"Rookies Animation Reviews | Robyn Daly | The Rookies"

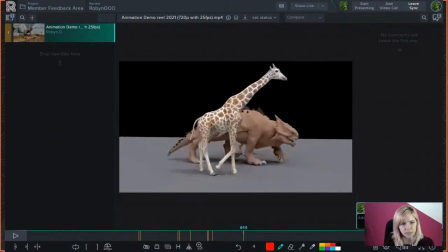[21:26]
It looks very soft and rubbery, not really like a you know, an actual skeletal system with muscles and stuff holding it there. I would not have it bend so much,
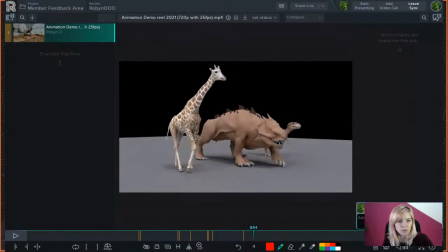[21:42]
and I wouldn't have it flick backwards and curl under that much there either. And I would definitely watch that pop in the shoulder and the elbow.
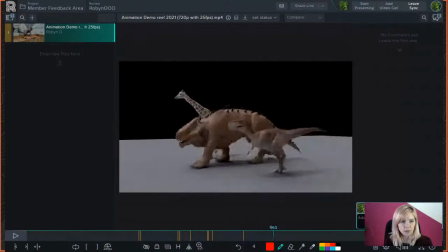[21:54]
The shoulders are very cool, how they go up and down, your shoulder bones.
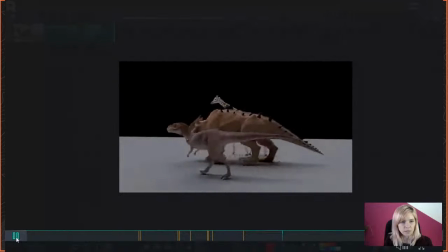[21:59]
I think it's a little too much though.
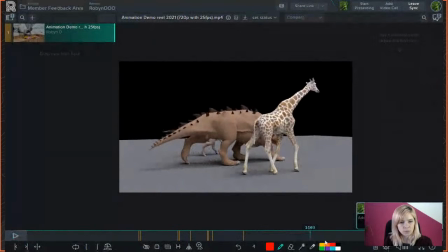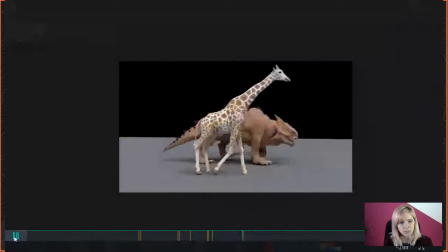[22:09]
Okay, let's look at the other dinosaur.
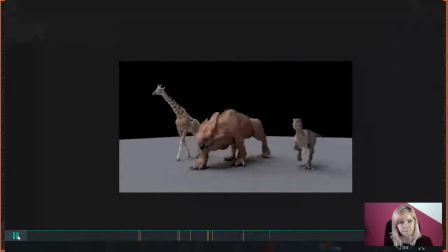He looks cool.
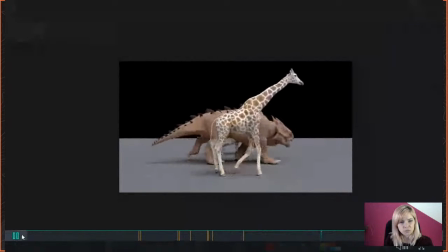[22:21]
He's chilled. Yeah, he looks fun.
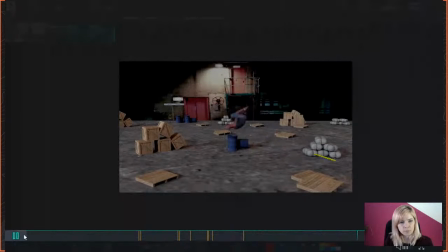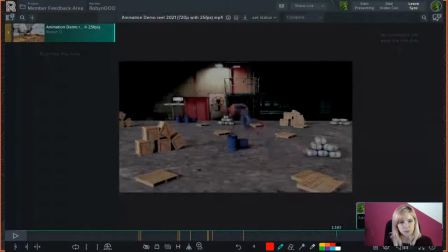[22:32]
That's very cool, like a sort of a parkour scene.
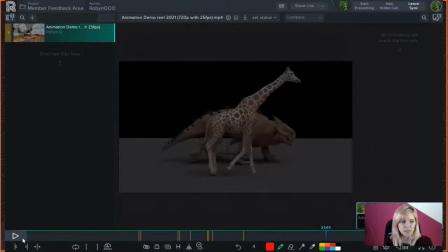[22:42]
He needs a bit more. It's difficult here because that thing wouldn't actually be able to, he wouldn't be able to push off of it.
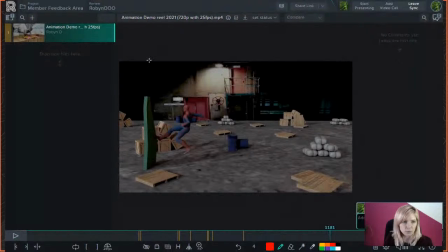[22:51]
I would put a wall here instead rather. Oh, you can't see what I'm doing. Draw. Oh, there. I would put an actual wall here instead of this thing because it doesn't have any sort of support structure behind it holding it up.
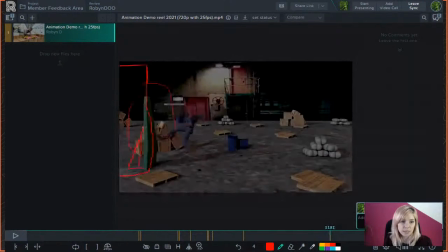[23:06]
So as he's running up it, if you were doing a comedy thing, it would be hilarious, like Spider-Man thinking he's so cool doing his tricks.
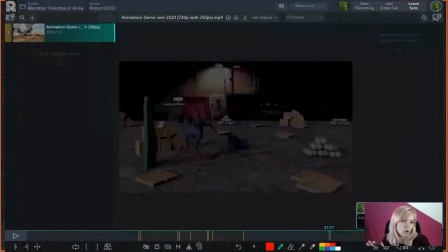[23:14]
He starts to run up this thing that he thinks is a wall, but it just collapses under him and he falls on his ass. That would be funny, but that's not the vibe you're looking for.
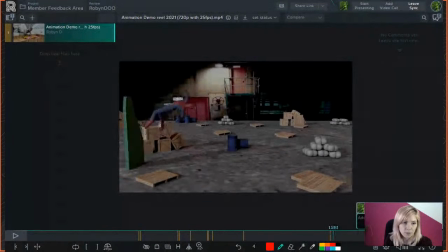[23:21]
So I would actually put a solid wall there for the thing that he's doing here, because the way that moves, it's just, it wouldn't happen that way. It would just flip over completely. The minute he tried to run up it would flip over.
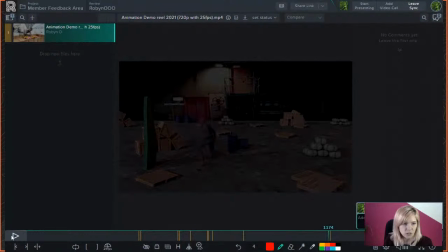[23:35]
He needs a little bit more push off there as he jumps up, and push off. So first from here, his foot is sliding as he jumps. It needs to be, you know, on the ground. He needs to compress down to start to, you know, anticipation for the jump.
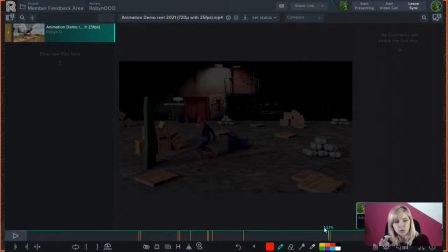[23:53]
And then he needs to push off with, you know, on his trajectory as he jumps up. So you need that extension, that push down, and then that extension as he jumps up.
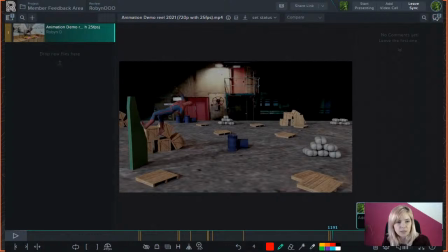[24:03]
And then over here as well. Obviously, that thing is still moving back and his foot is still stuck there. His foot would follow it if it was moving backwards, but also he just needs a bit of a push off there. Again, the compression and then the push off. His ankle needs to bend as he pushes off, as he jumps, because, you know, you push off not with your foot flat.
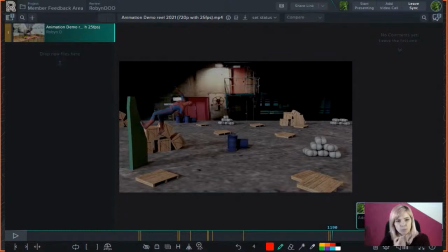[24:23]
It sort of, you know, goes up, you push off, you know, from the ball of your foot and your toe and stuff. So that would need to happen over there. And then he kind of just goes into the, like, fast into the arc over there from, like, he's doing a slow and then it goes fast straight away.
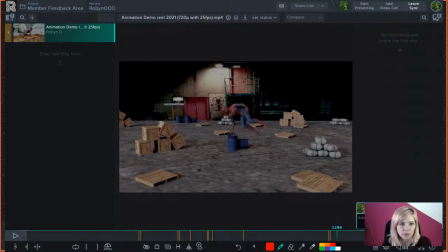[24:40]
Needs to be a bit more of a smoother arc over there. Quite a cool landing. It's a cool little somersault that he does in the air there.
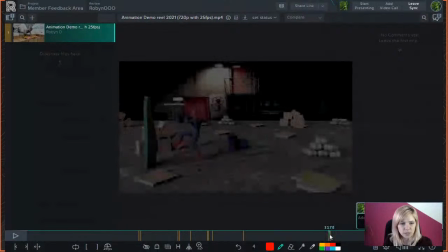[24:58]
The landing's a bit smooth. It could have a bit more weight to it as well.
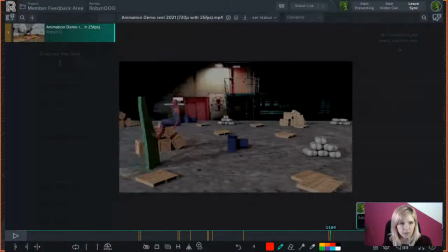[25:03]
Like, he's a man, he's a heavy man, he's got muscles and stuff, you know, so as he lands, it should be more like lands on his feet fast into the sink into the crouch, like a lot faster to give you that feeling of weight as he lands, and then a little bit of a stop,
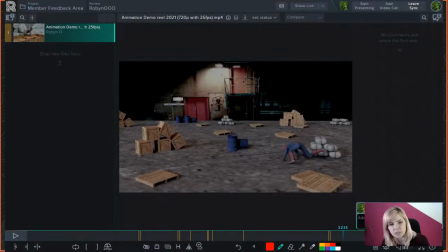[25:20]
like a frame or two, and then he can go forward into the next move over there.
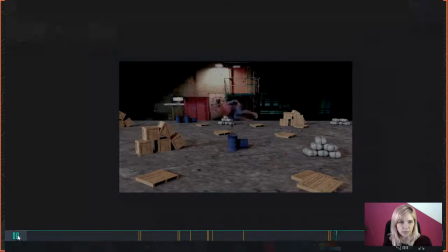[25:28]
The somersault, I think, could be a little bit quicker, actually, now that I'm going back and looking at it. Yeah, that could definitely be a bit quicker.
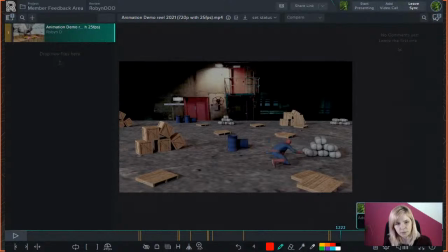[25:40]
And then when he scoots along the ground there, like, what's pushing him off to do that scoot? Because I would think it's not really this foot, because he's just like, his toes just going along the ground and then that goes backwards.
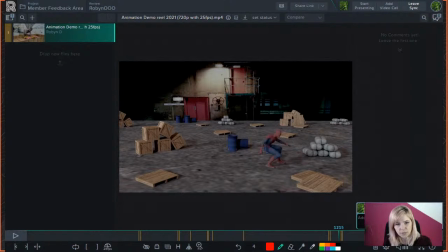[25:59]
So should be this foot. So I feel like you could just make that a little more obvious that he's pushing off from that foot. At the moment, that foot is just sort of flat and then skids along the floor as well.
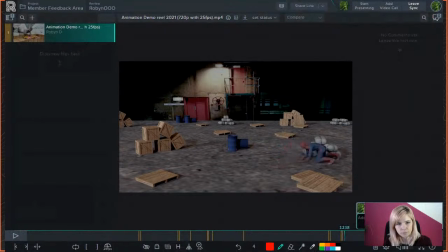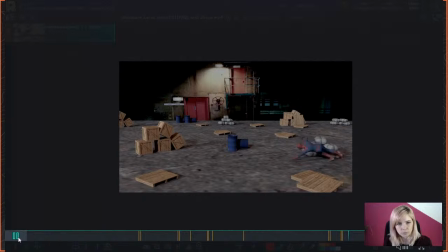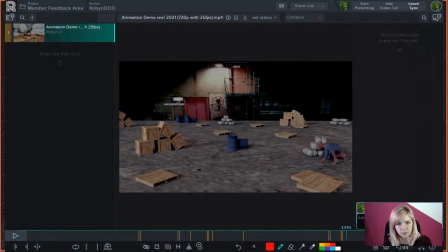[26:26]
His body should extend a little more as he goes around here, just to give it a little more oomph, a little bit more of a fluid movement, because his body's very stiff as it goes around there. It would be very cool if it came back into like a sort of an arc,
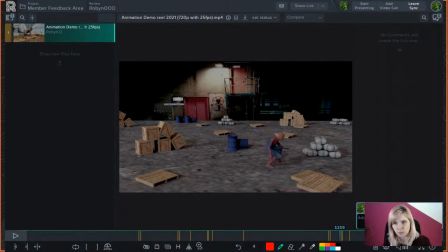[26:43]
like a nice smooth arc. As he pushes, it smoothly like goes into an arc, and then it goes into like an inverse of that arc as he comes back around like that.
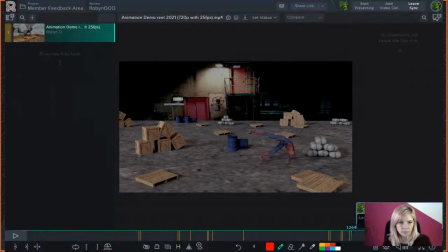This move in here could just use a little work on the timing, the spacing of the frames.
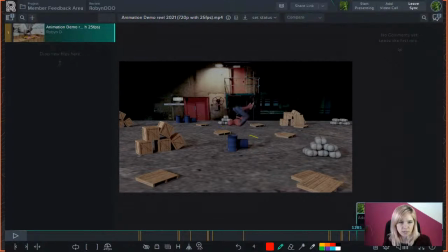[27:17]
As he pushes off, it should be a little faster. Speed slows down as it reaches the apex of the arc and then speeds back down as gravity kicks into the floor.
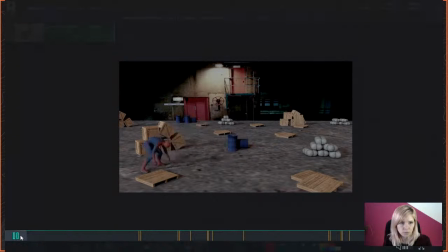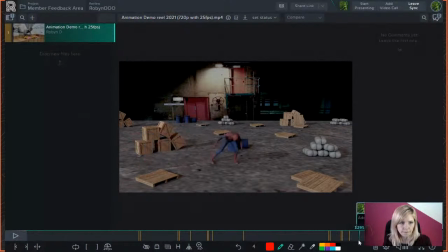It's a little bit of a wobble there on his neck and just the rest of his body.
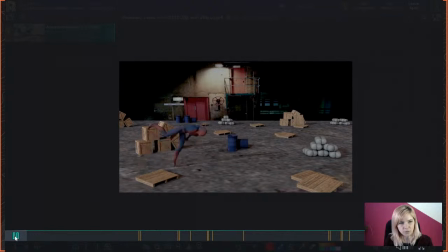[27:46]
Feels like there's maybe a little too many keyframes over there. It's not really a smooth movement.
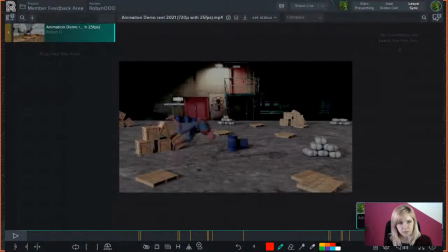[27:51]
And then as he jumps up here, obviously there's a problem with the timing in that arc and just the spacing, you know, where he lands from where he pushed off from.
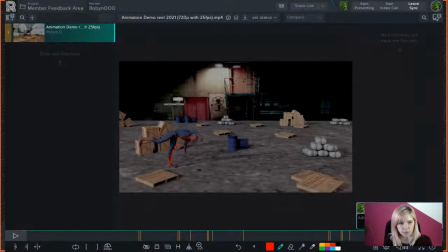[28:07]
His arc is like from here, like to there. Yeah, which is just, it's too long for where he's starting and where he's landing. And it seems like it's just a little forced to make him go that far.
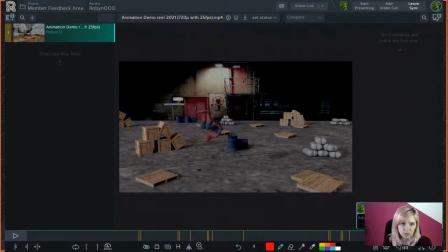[28:24]
And there's just a little part in the middle there where it kind of sticks a bit.
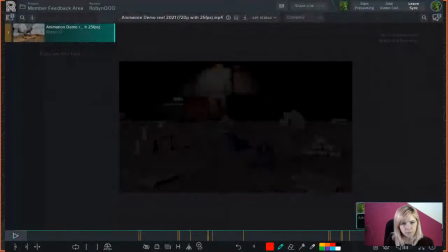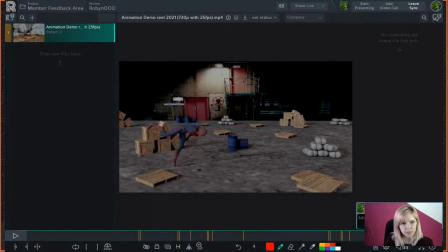[28:36]
So I think the problem is paying attention to the line of the actual body. Because it goes, he pushes off and it's kind of straight there, straight, and then he sort of like tucks it in, and then his body sort of floats there as he does his somersault,
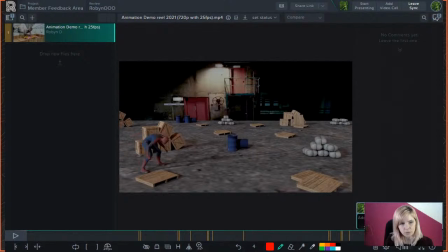[28:50]
and then it shoots forward again there to land. So I would just make that a much smoother arc and just pay attention to the actual body.
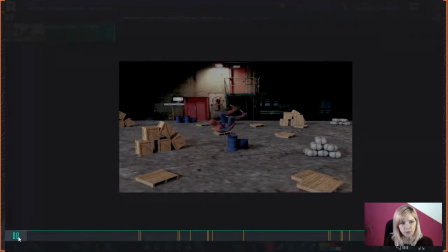[28:57]
You can even see as he shoots off, it kind of does a little bit of a wobble there. So just make that a lot smoother as well.
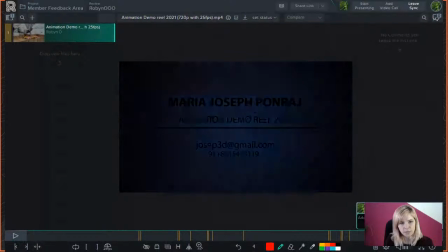[29:05]
And then he lands quite nicely.
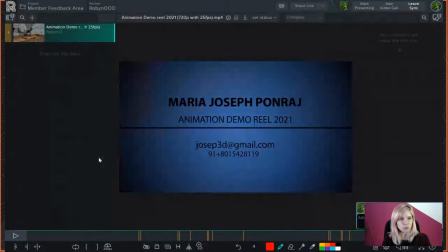[29:11]
So I really like the variety of shots that you've got here. As I said, it's really nice that you've got a human body mechanic as well as the creatures, and it's different creatures, like something difficult like a giraffe, you've got a bird, you've got dinosaurs.
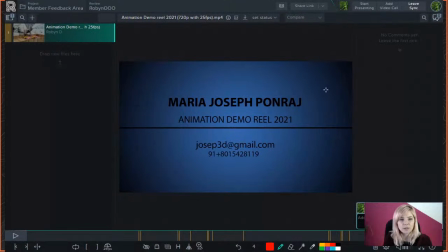[29:25]
They're quite difficult to animate and you've done a really good job of it, so well done. Just, you know, that's my feedback. Those are my tips. You can take it or leave it, obviously. Hopefully you do find it somewhat helpful in some way, and I hope that everyone else who also watched it found it a little bit helpful too.